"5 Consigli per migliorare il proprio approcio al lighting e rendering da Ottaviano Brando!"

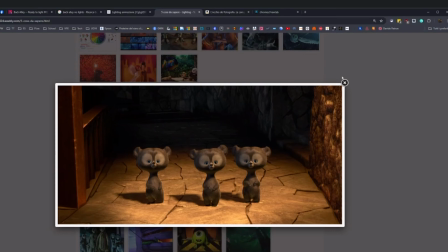(28:34)
Se vedete qua sopra c'è la luce viene da qui, quindi la key light sarà qua sopra sul muro appesa, e questa torcia ci illumina solo la zona che ci interessa. Quindi non andiamo a fare una point light che apre e illumina tutto allo stesso modo,
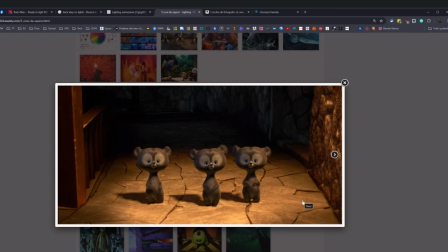(28:48)
ma bisogna naturalmente utilizzarla per focalizzare l'attenzione di chi guarda l'immagine sul punto che ci serve. Quindi questa torcia è una torcia molto strana perché è una torcia che praticamente fa un cono di luce in un determinato punto, guarda caso dove stanno i nostri personaggi, però è utilizzata in modo corretto in maniera tale da non disperdere l'attenzione da altre parti.
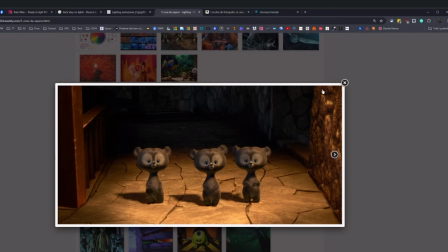(29:08)
Però se vedete tutto quello che è di contorno alla nostra area di interesse, non perde nessun tipo di dettaglio. Noi sappiamo che il corrimano qui c'è una zona buia, non si capisce dove va a finire, però dopo con le ombre che si vanno a creare con questa luce fredda sul muro,
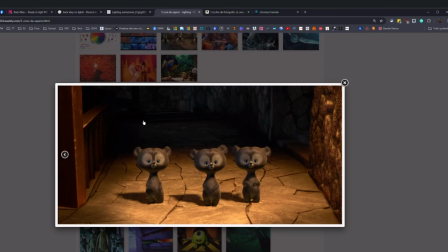(29:24)
il corrimano scende, la lettura delle scale è ben leggibile che va verso giù, il muro si capisce che c'è una curva all'interno del muro e una scala che ci porta al piano di sopra. Quindi noi abbiamo lettura di tutto quello che c'è attorno a noi e l'utilizzo della luce fa sì che una leggera,
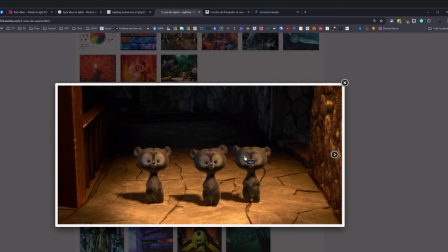(29:42)
leggerissima rim light che riprende il punto della nostra key light ci distacca i personaggi dallo stesso colore, che abbiamo effettivamente il pavimento che più o meno è lo stesso colore di marrone dei nostri personaggi, ma la rim light ci permette di staccare leggermente i personaggi.
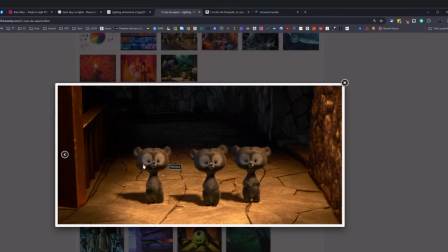(29:59)
Questa rim azzurra invece da quest'altra parte ci dà una continuità con quello che è il dietro della nostra scena, quindi non perdiamo il fatto che qui c'è una luce blu e qui c'è una luce gialla, ma questa azzurra viene utilizzata anche per i personaggi per collegarlo all'ambiente, per collegarli all'ambiente.
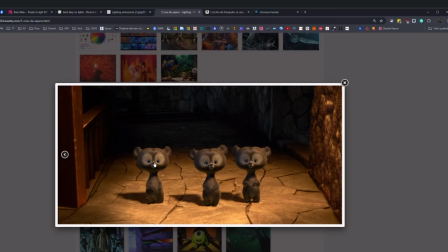(30:16)
E poi abbiamo la nostra key light che si può leggere benissimo dai nasini, che sta praticamente qui sopra e che proietta tutta la luce dentro la nostra scena.
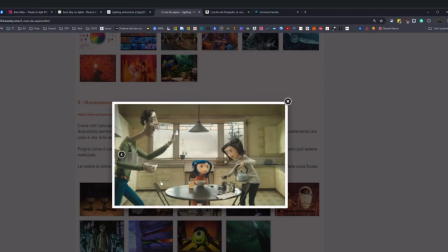(30:28)
Un'altra lettura molto molto semplice, questa è molto più semplice rispetto alle altre, qui è l'uso del contrasto e della saturazione. Non avere saturazione in un'immagine, non avere contrasto rende un'immagine molto noiosa e difficile da leggere, perché non ti dà né profondità né punti di attenzione particolari,
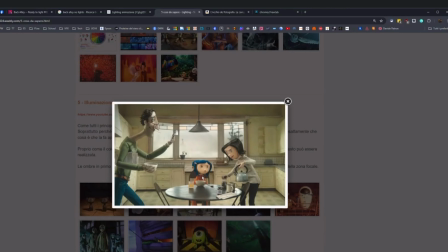(30:46)
quindi è questo l'intento di questa immagine, dove la saturazione principale è la cosa che ci chiama l'attenzione in questa immagine. E la composizione a icona, anche qui volente o nolente, anche più, se più piccolina, ci permette di leggere il nostro personaggio come personaggio principale.
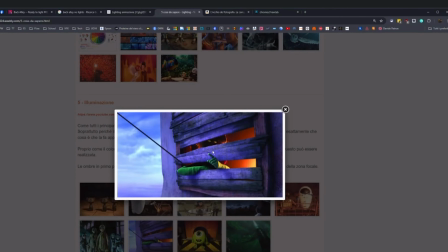(31:04)
Mentre in questa scena qui, per esempio, io sempre la utilizzo come esempio perché penso sia una delle migliori in assoluto, per farti capire come utilizzare i colori e raccontarti una storia senza dirti praticamente nulla di questo personaggio.
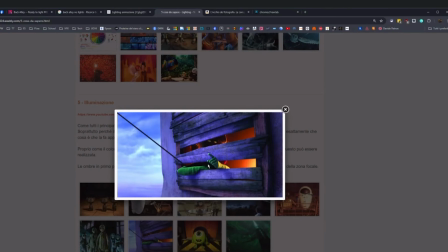(31:20)
Questo è il film Orash, sì, Orash. Oddio, non mi ricordo il titolo, era o...
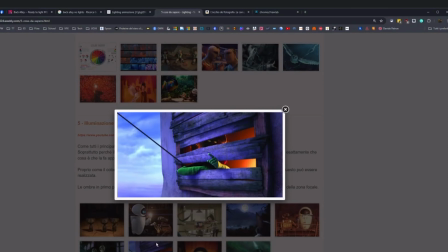(31:30)
Vabbè, mi ricordo, dovrebbe essere Orash o Oraf, non mi ricordo bene adesso il nome, com'era, però praticamente è un sempre di McGuff, uno dei primi film che fecero. E questo personaggio è un personaggio, in questo caso misterioso, che non sappiamo ancora se è buono, se è cattivo, se è dalla parte
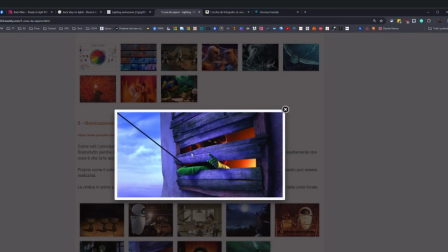(31:50)
del nostro personaggio principale oppure no, però i colori ci lasciano intendere tutto quello che effettivamente poi si evolverà e come si evolverà la figura di questo personaggio. Lui è un personaggio misterioso, quindi vedete quanto azzurro e viola ci abbiamo all'interno della nostra scena.
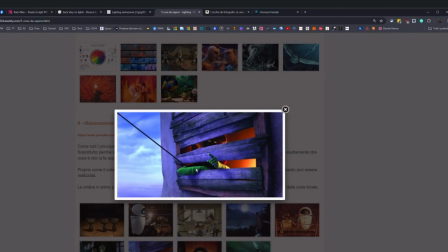(32:07)
È un personaggio attaccato alla natura, questa cosa ci viene detta tramite questi guanti verdi. È un personaggio positivo perché all'interno della nostra scena abbiamo un giallo che ricopre e invade tutta quanta la nostra scena,
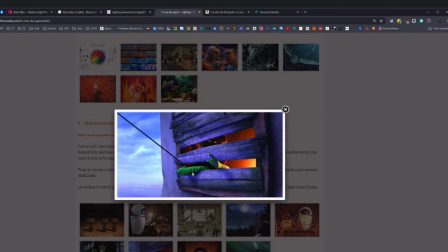(32:21)
la nostra immagine, e questa cosa ci fa capire che, essendo il giallo, vedete quanto giallo c'è qui, anche se lui sta in una zona più di rosso, con il colore dietro del muro più di rosso, ma su di lui cade un colore giallo.
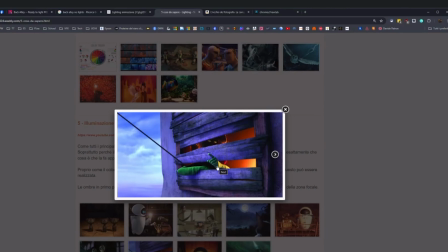(32:38)
Questo è un chiaro esempio di come il colore ci racconta la sua evoluzione all'interno del film, perché lui diventerà un personaggio positivo che aiuterà il nostro eroe nell'impresa che deve fare.
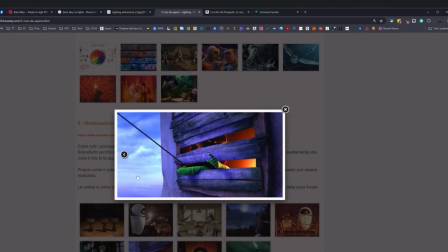(32:50)
È un personaggio che ha vissuto tanti anni nel nulla e quindi viene vista e viene posizionata la sua immagine a un piano alto, dove non hai una base di appoggio, quindi non sai, è molto aleatoria come situazione.
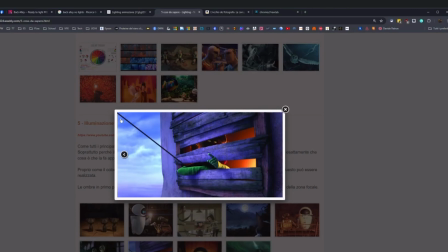(33:04)
E hai anche questa situazione di diagonale negativa che aiuta un po' di più a creare questa situazione di mistero, perché i colori ti dicono una cosa, mentre la composizione dell'immagine te ne dice un'altra.
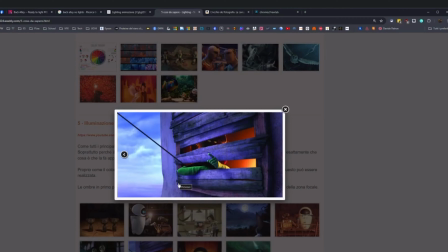(33:19)
Quindi ti lascia un po' il dubbio, ma è fatta apposta per, appunto, per creare questa aura di mistero.
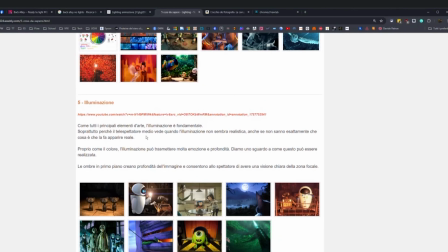(33:25)
E questo, ragazzi, è tutto quello che secondo me bisogna avere almeno come base in lighting, per poter fare un buon lavoro senza andare a complicarsi la vita, perché a volte ce la complichiamo noi la vita nel lavoro che andiamo a creare.
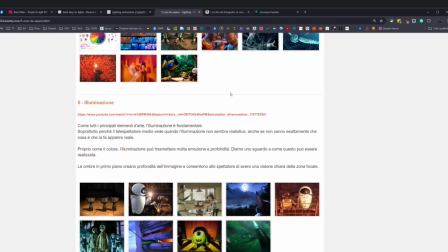(33:44)
Quindi sapere dove andare a migliorare le nostre immagini, dove andare a mettere mano per le nostre immagini,
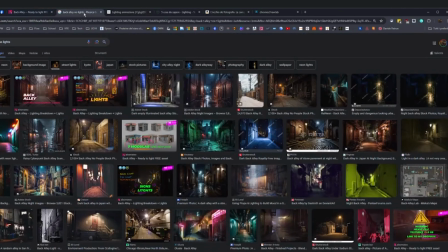(33:49)
aiuta sicuramente tantissimo nella ricerca di quello che stiamo, del messaggio che stiamo andando a lanciare.